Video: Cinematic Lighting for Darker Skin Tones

With all the tutorials on lighting and cinematography, I find that one that gets overlooked is going to be how to accommodate for different skin tones.
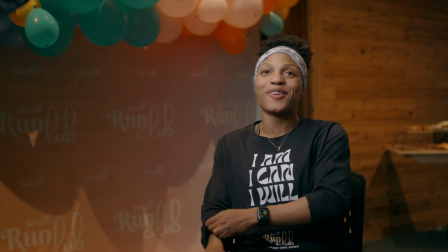Now, as somebody that's magnificently melanated, and I also have a lot of talent and clients that are the same,
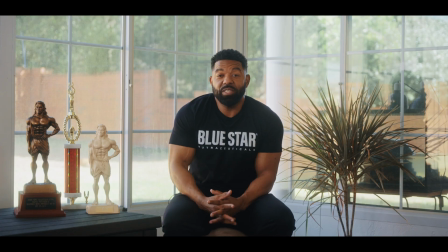dialing in my lighting is going to be that much more important, especially when I want to bring in a look. So in today's video, we're going to be talking about how to light cinematic interviews for people with darker skin tones. Let's talk about it. Now, the first thing we want to pay attention is actually going to be our camera's positioning.
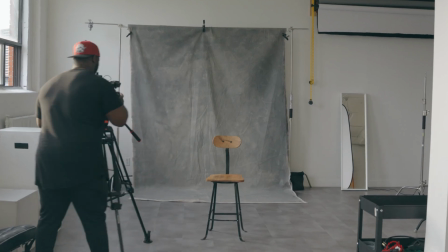Now, right now we're doing a straight on talking head video, so obviously I'm not going to have it on a 45-degree angle, but our camera is generally going to be a 45-degree angle from our face. And right now, if you haven't noticed, I'm between a window and I'm between a wall. Now, if you want to put your subject in front of a window and point your camera towards them, what might end up happening, depending on the type of day, especially when you don't have diffusion in front of your window,
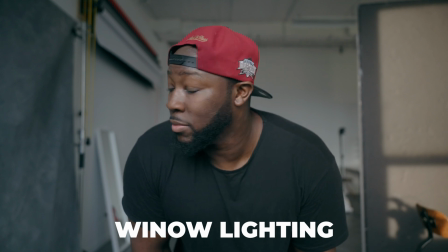is you're going to have harsh lights and even harsher shadows.
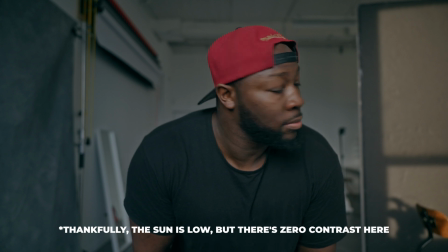And those things you just can't get rid of in post. They're not going to look good, and especially on darker skin tones, it's going to bring up imperfections that you might not want. Now, on the flip side, you could put your subject in front of a wall and you could shoot from there as well, but you want to make sure that you don't have windows in the back of your frame,
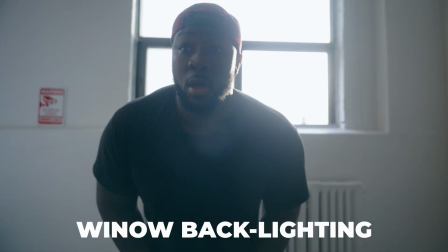at least ones that don't take up the majority of the frame.
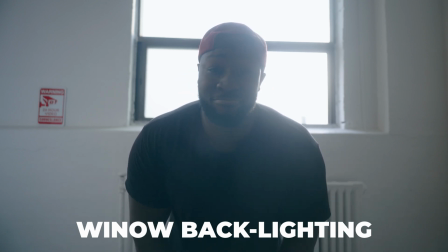The reason being is because you're either going to need incredibly powerful lights or you're going to have to deal with blown out windows, which never looks professional, and most cinematographers and professionals never actually want that. So in this scenario, this is great for me because I'm between a window, I'm between a wall, and you know how the rest of the song goes.
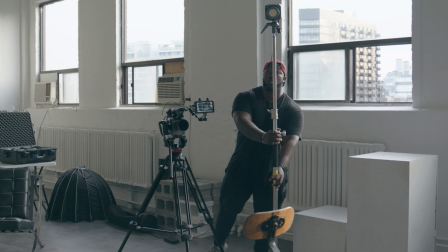Now, the next thing we're going to talk about is, of course, going to be our light.
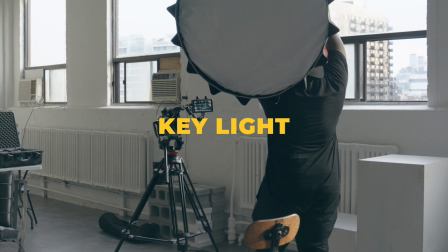Now, obviously, we're going to have a key light because most of the time we do have a key light, but the important thing about this is that we have to get something that's bicolor. Now, the lights that I'm going to be using is going to be the Amaranth 200X.
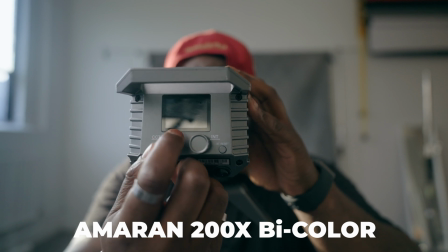They're bicolor lights that go down to 2700 Kelvin, right up to 6000 plus, and they're going to be great, especially when you want to bring up different skin tones.
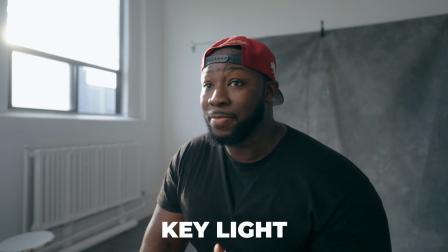Because darker skin tones still fall within that orange on the color wheel, you want to be able to bring those up by using your lighting. Actually bring down the temperature a couple of Kelvin from the balance that's going to be in my camera. For example, right now I'm shooting at about 5200 Kelvin in camera, but my key light, my Amaranth 200X, is actually set to a 4500 Kelvin, which is going to be a little bit warmer, which is going to help bring up the tones coming from my face. Now, on the flip side and onto my left, I really want to pop myself off of the background. When working with darker skin tones, because obviously they're going to be darker,
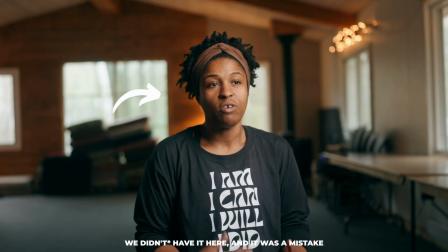it blends into the shadows a little bit more and it removes a lot of that three-dimensional look that you want to really pop your subject off the background.
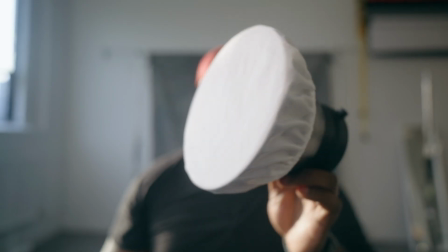So I'm going to use another Amaranth 200X that's going to be in a diagonal line from my key light.
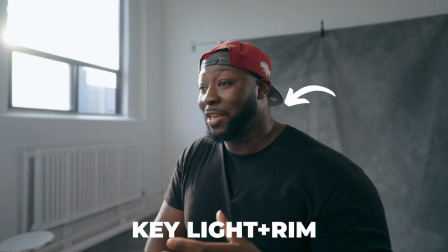That way you're going to have some light that's coming on the left side of my face and off of my shoulder, and that way even if I'm wearing a black shirt, it still looks like I'm coming off the background a little bit. Now, this is also going to be set to 4500 Kelvin as well. What I also want to do is I want to make sure that it's about half the power of what I would on my key light. That way it doesn't look too blown out, overbearing, or a little bit too sourcey. Now, next thing we're going to be talking about is going to be neg, and by neg, I mean negative fill.
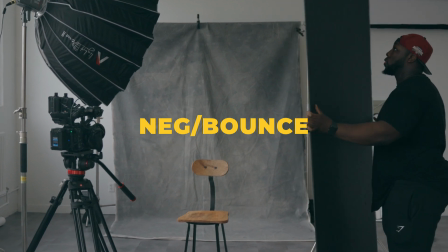Now, generally speaking, black surfaces soak up light and create shadows. So if you notice, there's a lot of contrast on this side of my face.
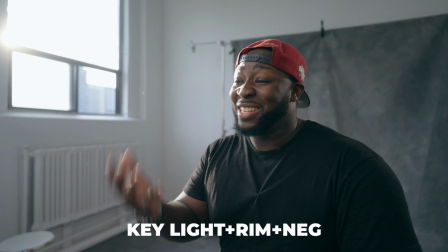It's a lot darker than this side, and that's because right beside me is going to be a big black board that's soaking up all the light that would have been bouncing off my light to the wall and back onto my face. Now, I did find a couple of V-flats in the studio, so these aren't mine, but this is an example of what it looks like when I have neg on my face. And I'm going to show you what ends up happening when I go the opposite way and I start to use a bounce. Now, obviously, this looks a little bit different because instead of where the shadow is, there's definitely light coming onto the side of my face.
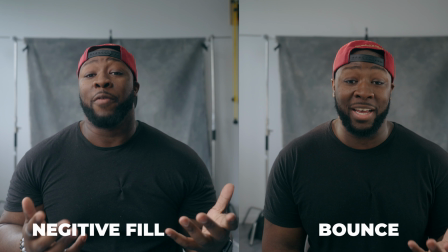Now, this is actually bouncing off the slightly warmer light that's on my right, coming from the board that's on this side and returning back onto my face. That way, I'm going to have a nice even tone. There's not as much drama and contrast, which actually may make for a flattering look. Now, those aren't hard and fast rules. In fact, they're just kind of things that I do instinctively. In one situation, it's a little bit more inviting and a little bit more friendly, so I'll go with a bounce. And on the other end, I don't know, some dudes like looking badass, but to each their own. If you want to create more contrast and drama, use negative fill. If you want more even tone and a flattering look, by all means, use a bounce board. Now, we're going to move a little bit away from some of our lighting. We're going to move over into our camera, more particularly the lens. Now, for me personally, I like having some sort of a diffusion filter almost at all times, especially when working with subjects in interview scenarios.
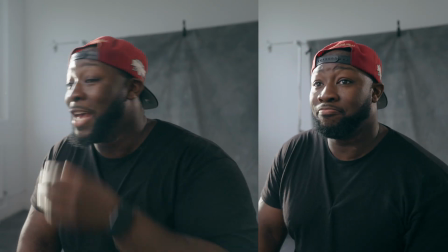So I am going to be using a 1/8 glimmer glass to help take off some of the digital edge that I might find on some of my autofocusing lenses like the G20mm that I'm using right now.